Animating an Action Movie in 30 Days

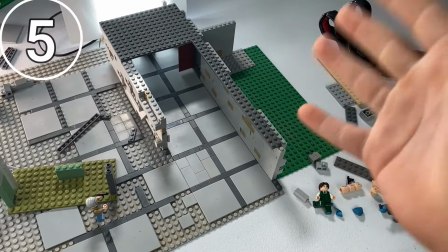Hi! It is now day 5 of our incredible film journey to making the film The Executioner.
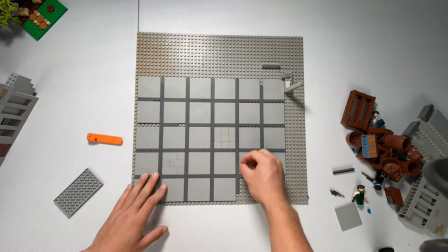Yesterday we got done with set 1, which was very nice, and now we're on to set 2, which is just a hallway,
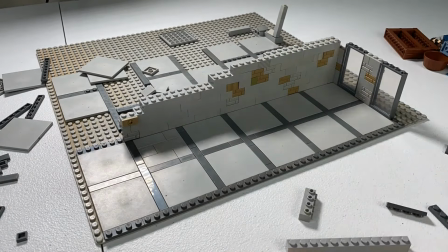but it is still needed for the scene to make it feel a bit longer and not just they break into the main room and then right into the gem room and
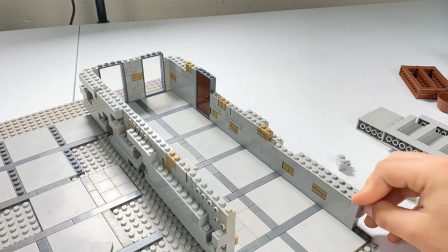that's it. I figured adding a few seconds of video footage in between the first room and the gem room would make it feel a bit longer and not so rushed,
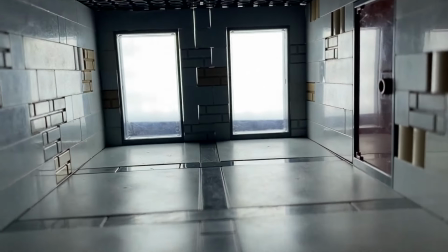to say it simply. So pretty much what they're doing, I think Eric is gonna come through, kick the door open, do some kind of roll or a flip.
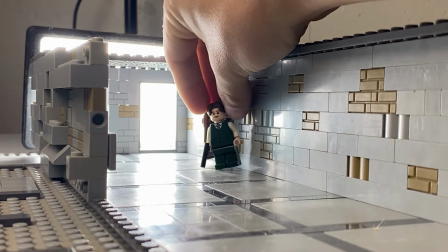He's gonna scope out the room, make sure it's okay. He runs, and then Anne will follow right behind him.
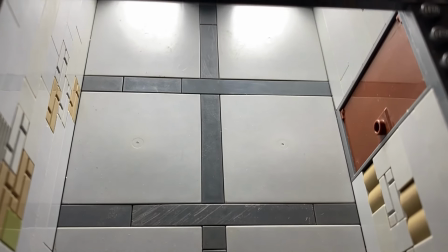Now, this is a tight set, but we're gonna have to make it work because it looks great on camera.
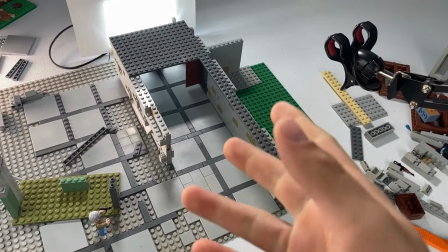Okay, here we go. Another thrilling hour or two of stop motion. I'll see you on the other side.
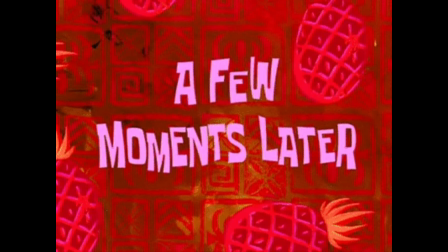A few moments later.
I just made a really bad mistake.
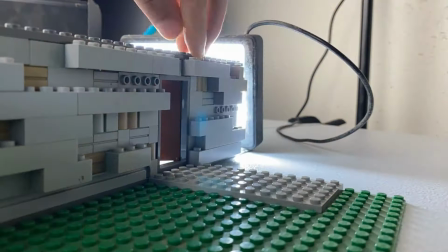I recently sold my camera to get more money for college, and so I was left with my iPhone to make these videos.
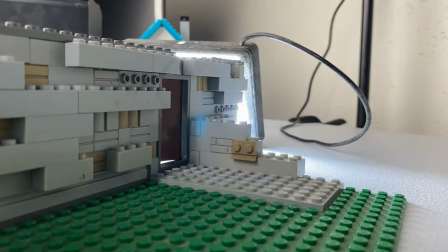And the iPhone can do it, it's got good quality. Just not when you hook it up to Dragon Frame.
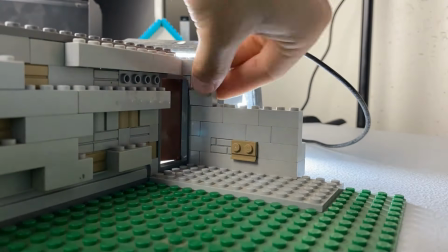Anyway, I've been using the app Stop Motion Studio, and in that app you can set your frame rate to however much you want it.
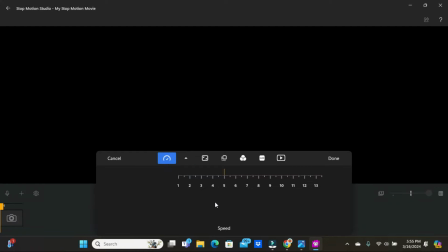However, it defaults to 5 frames per second, and I shot that entire last clip at 5 frames per second.
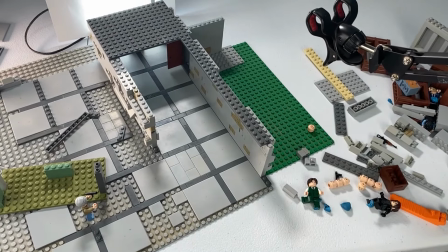Now, how did I make that mistake?
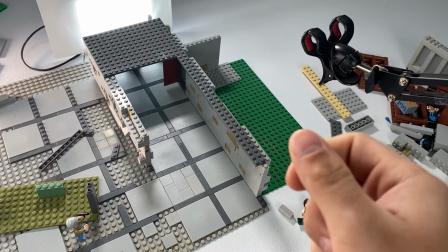Because the app doesn't have a very good playback speed, it's very choppy and like it pauses all the time, and so I just assumed that's all it was.
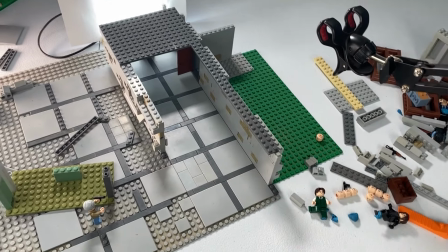But no. No, it wasn't. Here, check out the clip for yourself.
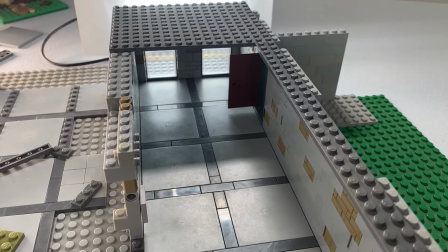So here's the deal. I think I'm just gonna keep it because we don't have enough time to go back and film it again.
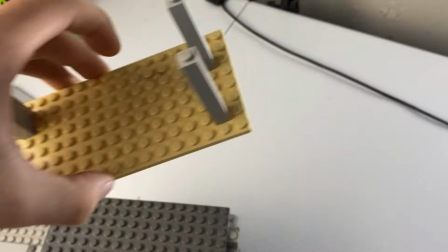I mean, at least the animation is not choppy. I am gonna try to fix it with the next clip though.
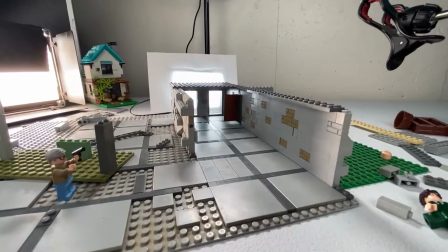If I make the next clip slower, it'll slow down the energy we got from the first clip, and hopefully that'll fix it.
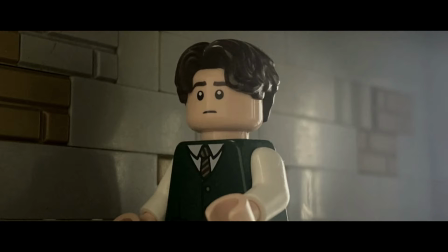Okay, I'm going at it again. I'm not gonna lie, this clip took so long to complete because of the crazy pose I had him in.
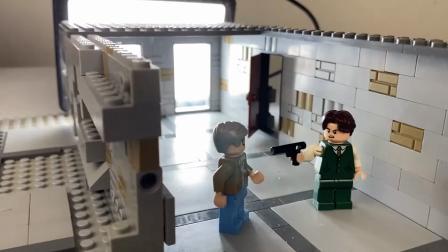I don't know martial arts, you can't judge me for not knowing how to make him pose.
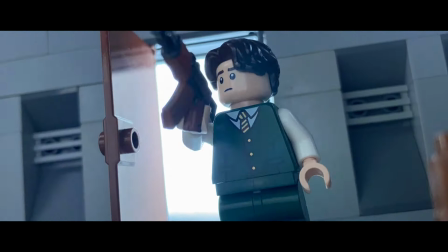That's honestly a really cool thing about LEGO is that you can make them do whatever you want them to do.
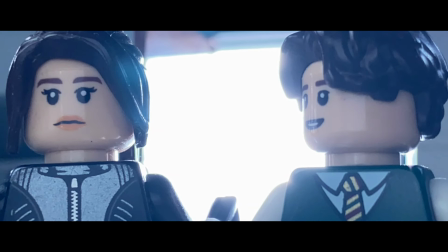Like seriously, it's amazing what you can make a minifigure look like he's doing. If you don't believe me, just go check out Instagram.
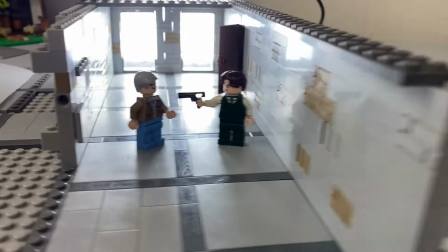They have tons of LEGO photographers that can get these minifigures in positions you wouldn't believe.
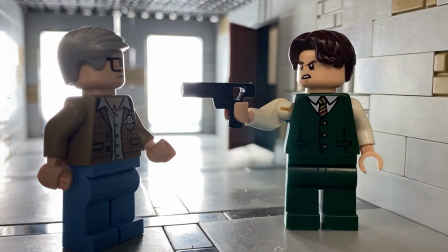Anyway, the second clip is done.
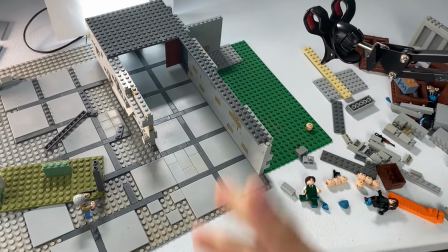Yeah, I think that helped it a lot. So the problem is that I don't want a clip to look choppy, so I went ahead and played it at 12 frames per second,
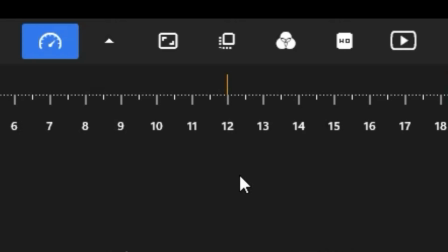the first clip, and then the second clip, I slowed it down a bit, still at 12 frames per second, but I made the animation slower on purpose, so he looks around a little slow,
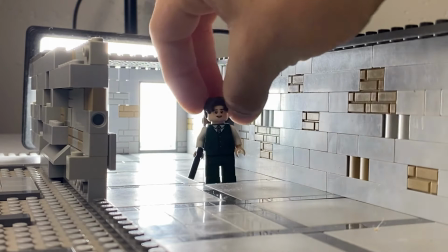and then takes off running, and she follows behind him.
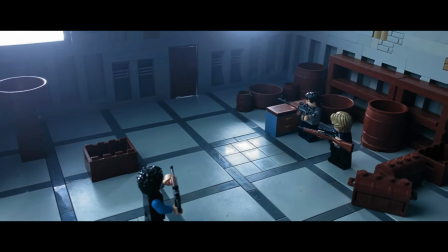I want this film to be good, but we have a deadline, and unfortunately, it looks like we're already behind.
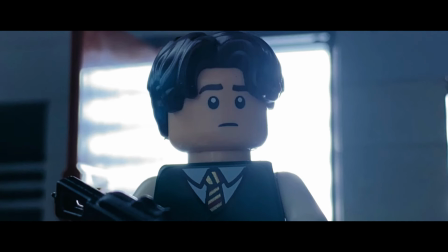So while we can't go back and film these clips again, because that would take too long, we can make the next clips better.
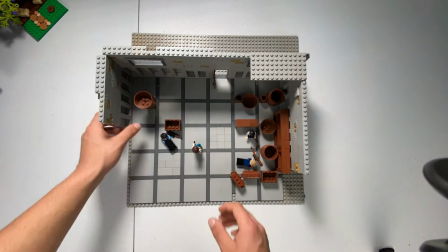Okay, I'm gonna start working on the next set and some animation. I'll see you guys tomorrow.
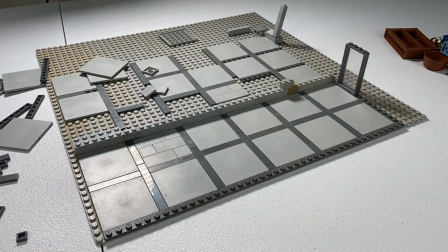Have a good one.